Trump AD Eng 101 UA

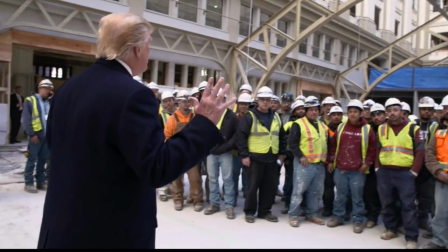(4:32)
In the first scene that Donald Trump is in, it shows him giving a speech or talking to a group of people in hard hats and safety vests.
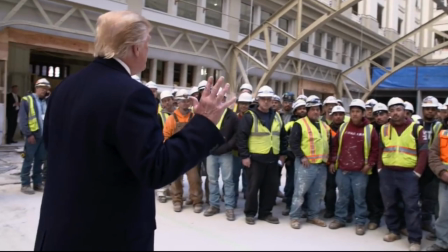(4:40)
This is trying to show that he is appealing to the hardworking Americans in everyday life
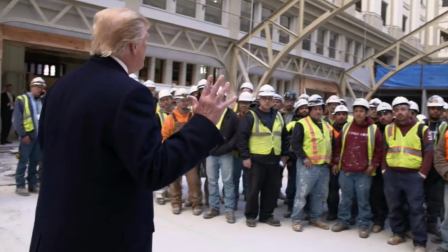(4:46)
and how he doesn't suck up or try to be part of the wealthy or official people.
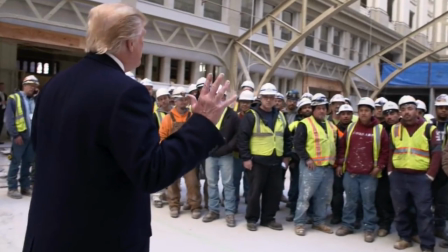(4:55)
And next, it shows that he's being an effective leader and is in charge of the situation.
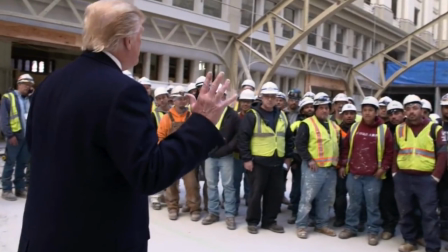(5:03)
And it's trying to communicate that he's worked hard for what he's become.
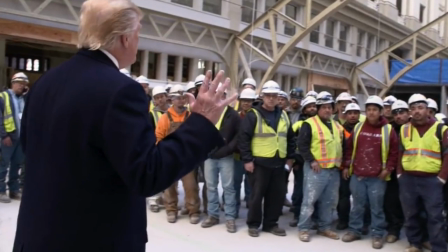(5:08)
And it shows Donald Trump in the middle of the image, standing in front of the people,
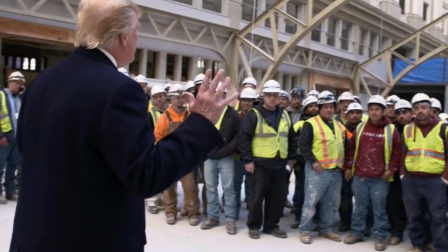(5:15)
talking to them as if he's in charge or he's in command of the situation.
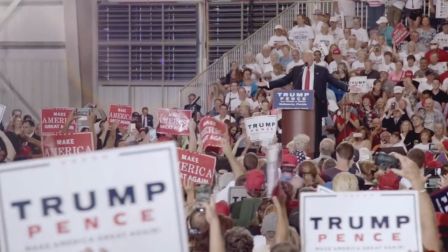(5:23)
For the next scene, it shows Donald Trump standing on a stage with crowds of people surrounding him and holding up Trump signs. On most signs, it reads, "Make America Great Again."
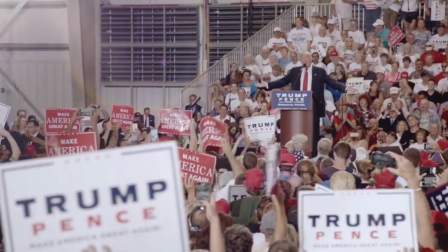(5:34)
This shows the viewers that he has what it takes to bring America back to prosperous times and change to the U.S.
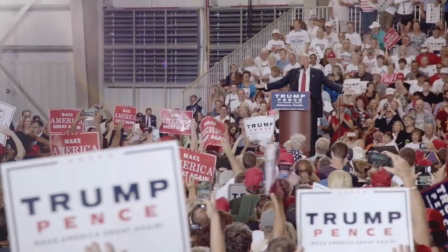(5:42)
This appeals to viewers who think America is broken and not as great as we once were.
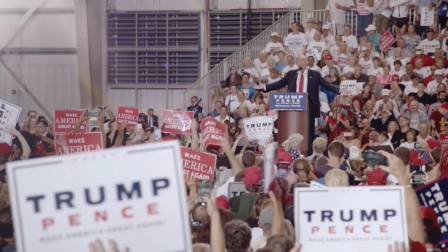(5:48)
Also, on the faces of most people, you can see them smiling and yelling towards Trump, which can show the viewer that he makes people happy and cheerful.
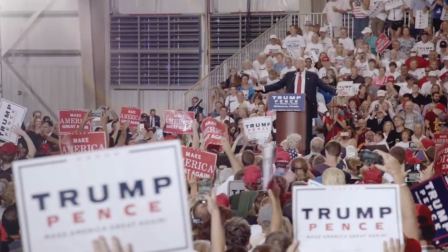(5:57)
Here they're trying to show that he can make the country happy and then also the rest of the world happy.
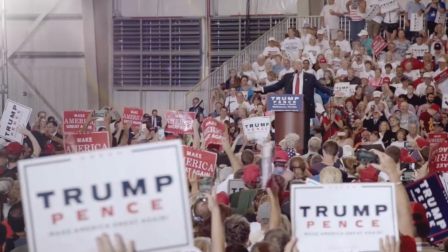(6:05)
And on the image, Donald Trump is in the center right, hosted up on what I would imagine to be a stage.
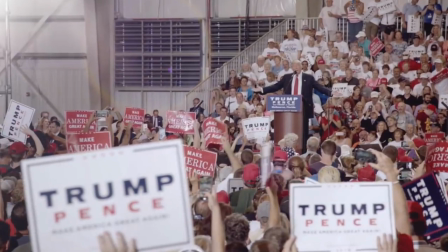(6:11)
This has given him the appearance of being superhuman or bigger than life. Someone could take it as he stands up to corruption and other bad things because he rises above everyone else.
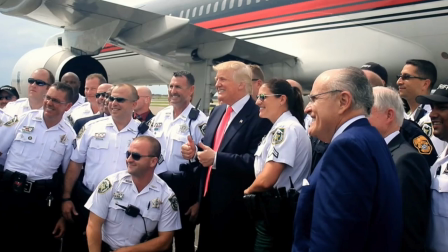(6:25)
Now, Trump is standing in front of what appears to be first responders, such as policemen or firemen. The purpose of this scene is to show how Trump interacts with first responders and how they respond back to him.
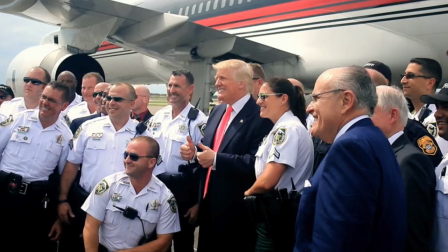(6:40)
It appears that all the first responders are smiling to show how they like being around Donald Trump,
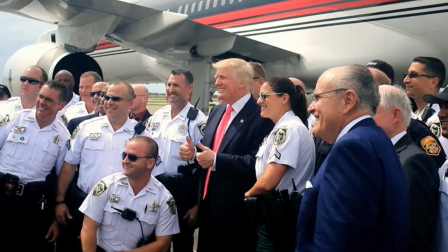(6:45)
and then also Trump is smiling and giving thumbs up to show his support back to them.
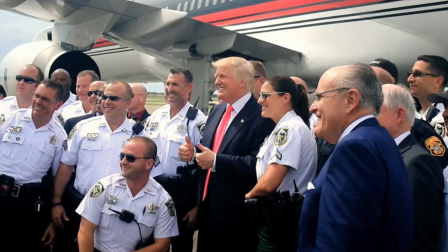(6:51)
This scene effectively communicates to viewers that Trump supports first responders and they like him back.
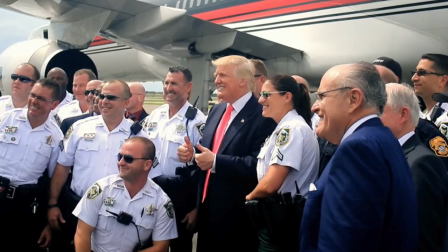(6:57)
This is an important step in grabbing voters who feel strongly about supporting this country's first responders.
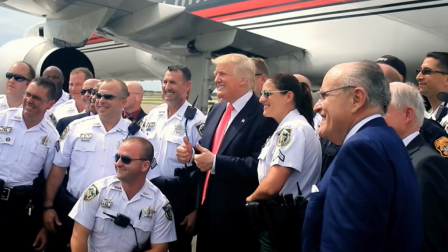(7:05)
Next, Trump is in the middle of the first responders to show that he isn't afraid to join the people who serve this country.
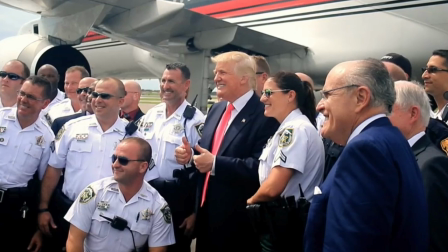(7:13)
Also, this shows their first responders are equally as important as Trump because they're all at the same level, at the same distance away from the camera.
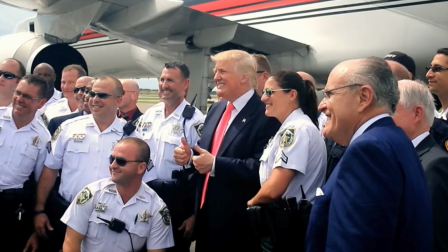(7:21)
Also, it has a former New York mayor in the picture, which shows that people who have been in office also support him.
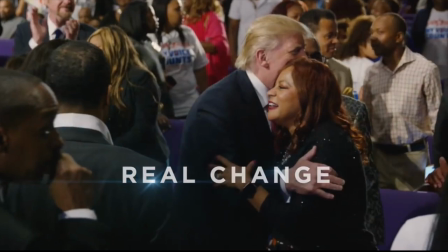(7:33)
Finally, it cuts to a scene where Trump is in the middle of a crowd greeting a woman with a smile on both their faces.
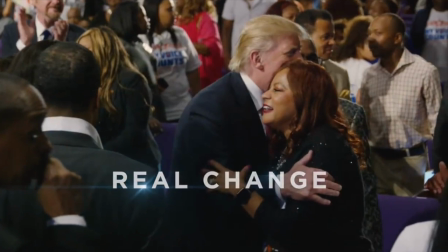(7:40)
Then he leans in to give her a big hug. The purpose of this scene is to show how much he cares for people.
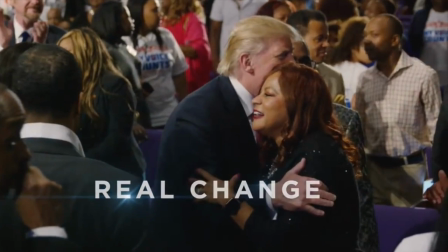(7:48)
Next, we see a vast majority of people in the crowd are from different backgrounds to show how they support him.
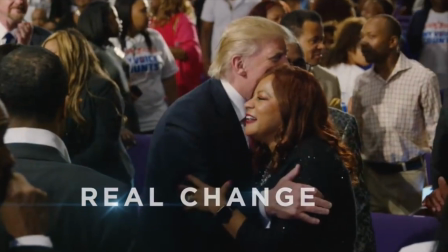(7:54)
He achieves this by showing the viewers that he cares about everyone and not just the wealthy.
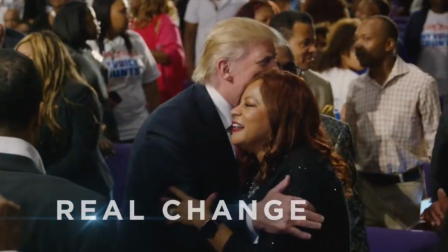(8:01)
Also, on the screen, it says "real change," which tells the viewers that aspects of the government will actually change when he's in office,
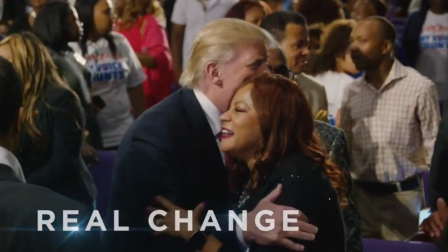(8:09)
and not just a promised change that will never happen once he is in office.
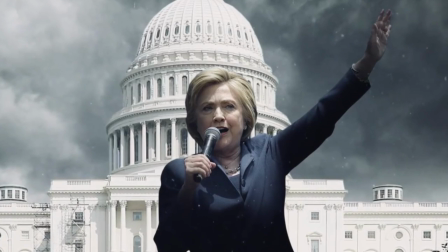(8:21)
So right off the bat, this campaign advertisement shows Hillary, which creates urgency on preventing Hillary into office.
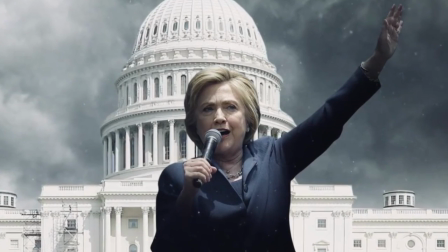(8:28)
She is standing tall in front of the Capitol building to show she is already involved in politics.
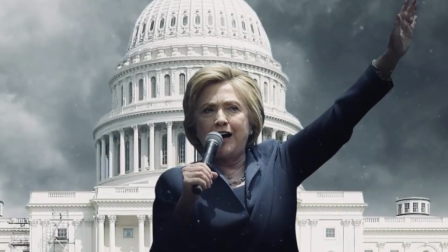(8:33)
She has her hand raised in a way that portrays her as a dictator, resembling Adolf Hitler and the Nazi Party with their salute.
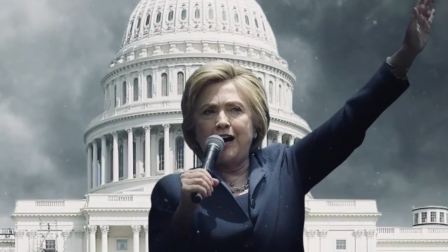(8:42)
Strong negative emotions are tied in with Hitler's image, making Hillary look negative as well.
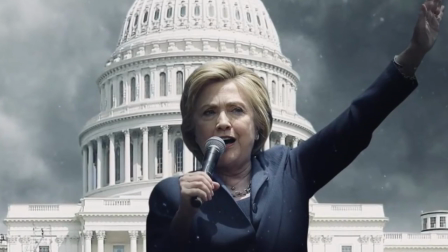(8:47)
This negative image can help Trump's campaign and worsen Hillary's.
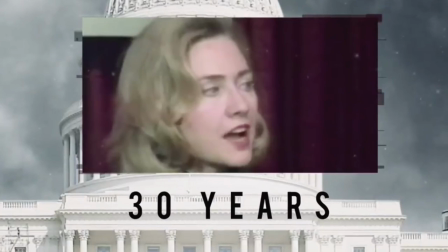(8:52)
It then zooms into Hillary's face and a television screen pops up in front of it.
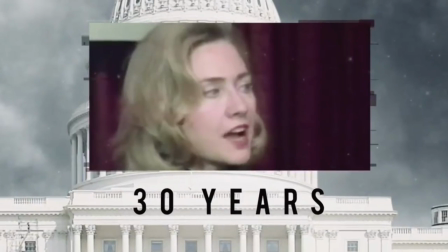(8:57)
This television screen has a grainy, dark visual effect, making her look a little more evil.
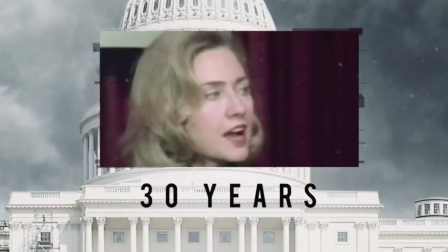(9:02)
The screen says 30 years to show that Hillary has experience in politics, and then follows with young videos of her and her aging throughout her career.
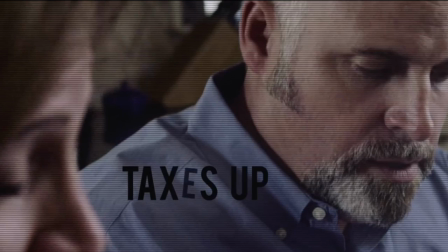(9:11)
After, it shows the words "taxes up," as if it was her fault.
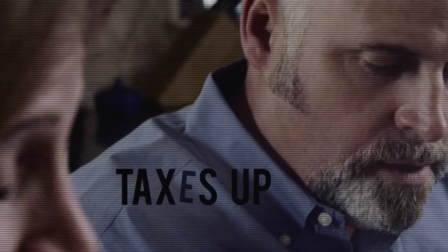(9:16)
Then a Caucasian male looks at a piece of paper, then slaps it out of frustration, most likely due to the tax raises.
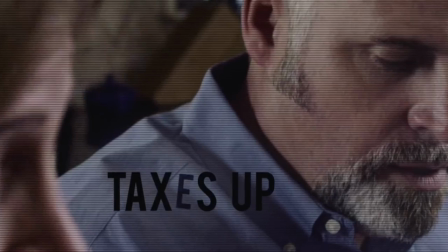(9:23)
The male represents the average working person in America, so it adds an empathetic view on this topic.
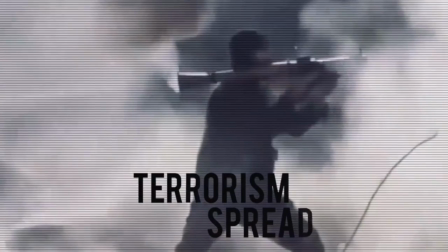(9:29)
Right after this scene, it says "terrorism spread," followed by this text is what most of us picture a terrorist looking like.
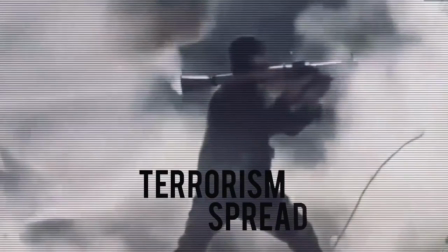(9:38)
A man with all black and a mask with a bazooka in his hand in a desert-like town.
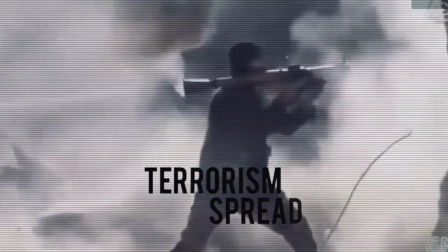(9:45)
Most Americans have family in the military, so now this problem becomes personal, therefore creating another empathetic view.
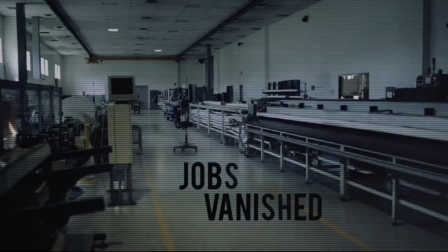(9:53)
After this scene, the text "jobs vanished" comes up.
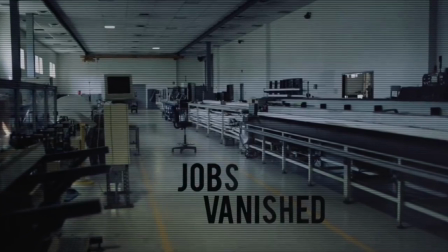(9:57)
Whether it is or isn't her fault, this makes her look bad, as if she has something to do with it.
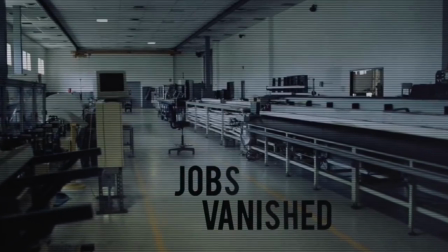(10:03)
Almost all Americans know of at least one person who has lost their jobs due to an economic struggle.
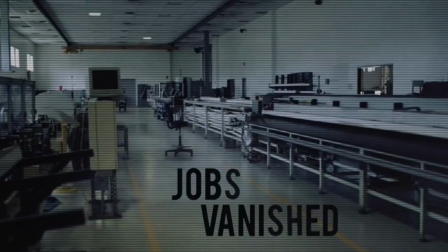(10:09)
The empty room adds sort of a sad mood, making us feel bad for those with no job.
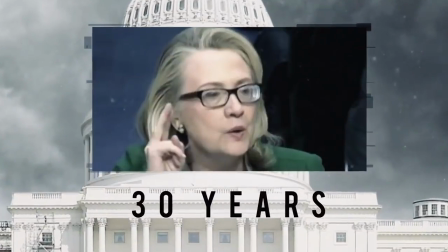(10:14)
The main purpose of this video was to persuade viewers into seeing that Trump is the best fit individual to be our next president.
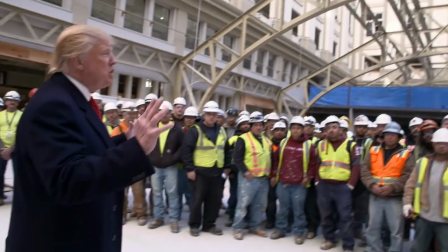(10:23)
The main rhetorical devices used in this video were lighting, framing, texture, and comparison.
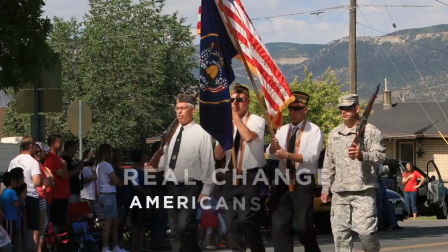(10:31)
This video is presented by Cody Wadleigh, Cody Lawyer, and Jaime Cruz.